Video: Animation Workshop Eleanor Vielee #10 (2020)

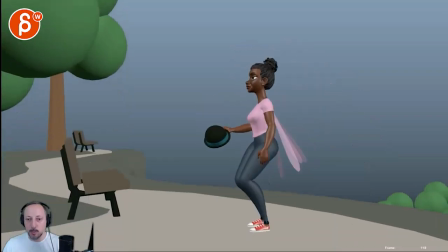(11:56)
only thing i would say is boom on that impact
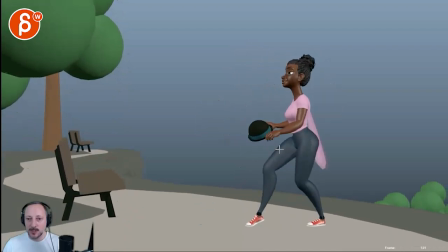(11:59)
on the head i don't mind it but personally i would i know i would just bring that head a bit lower she has a slight feel of head this eyes down so it's kind of looking like that that's what you want to go acting for it feels like i know i feel like i want to be slightly slightly lower
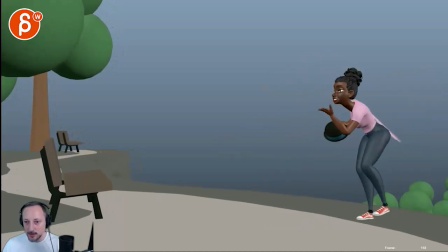(12:16)
with the head that's all cute and I will probably lead a bit more with the head again this is her subjective you don't have to but that this is not good
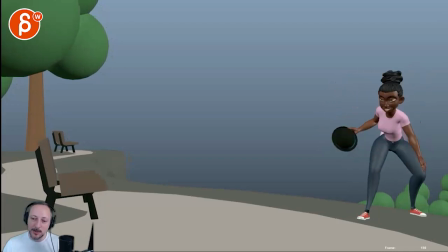(12:29)
to me if it's like she does this now she's done I know she keeps looking I mean you do have her looking at him I'm
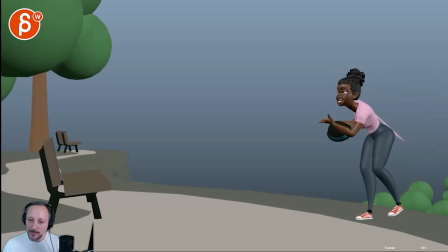(12:38)
just reacting to this how the chest and the head kind of go together could it be something where you do this again it's It's not a killer, not that the shop breaks because of it. But throwing out ideas, feel free to absolutely ignore everything I say here.
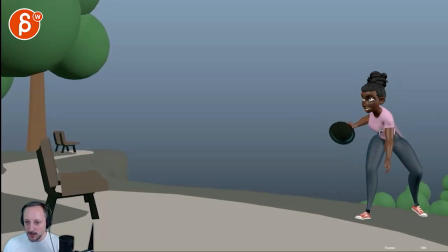(12:53)
You hold the look, which is good. And then the body starts to turn, but then have a slight pause through here, here, here. These three frames. Where the head can now lead, so that the head is already looking this way.
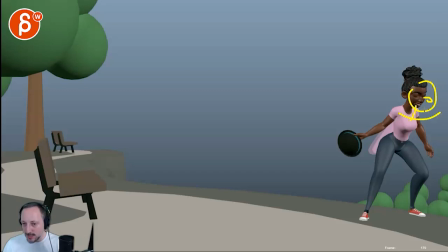(13:09)
Profile. So that at that point the head leads, and then the chest catches up. and then I would personally do a slight root dip here for push off it's a bit
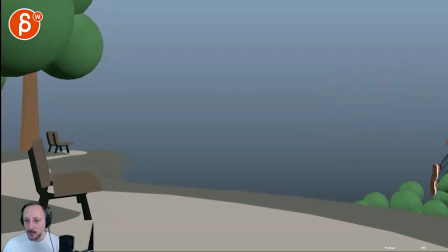(13:26)
we're we're a bit fast we just kind of disappears as if she's being pulled and I think she's very playful and she doesn't have to you know rush off or anything unless unless that's the internal process
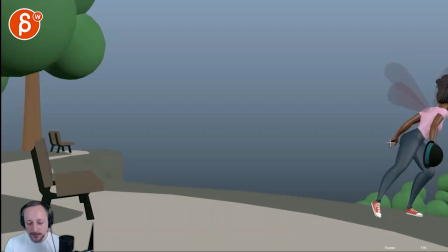(13:40)
that's what you want to do but like it has this nice soft feel playful feel i feel like it would have a playful hop and it's more her jump and so like out that kind of feel versus i'm
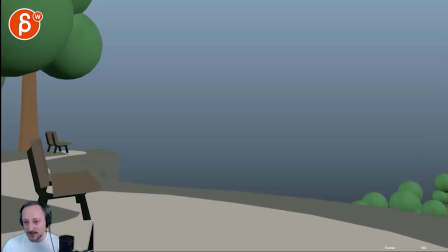(13:55)
out of here that's the only thing i would say towards the end so picky
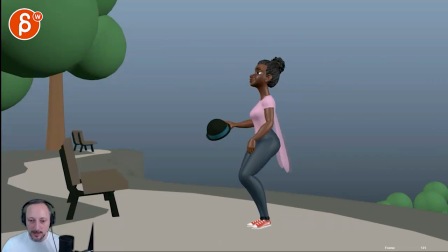(14:00)
stuff some ideas for free as always and you know i trust you're a really good animator so you will take whatever you need to do this um to do whatever with that so i will end it there thank you all right there's an email you can sign up you can start whenever you want you can submit whenever you want you get 16 submissions either way a like and subscribe would be awesome all right thank you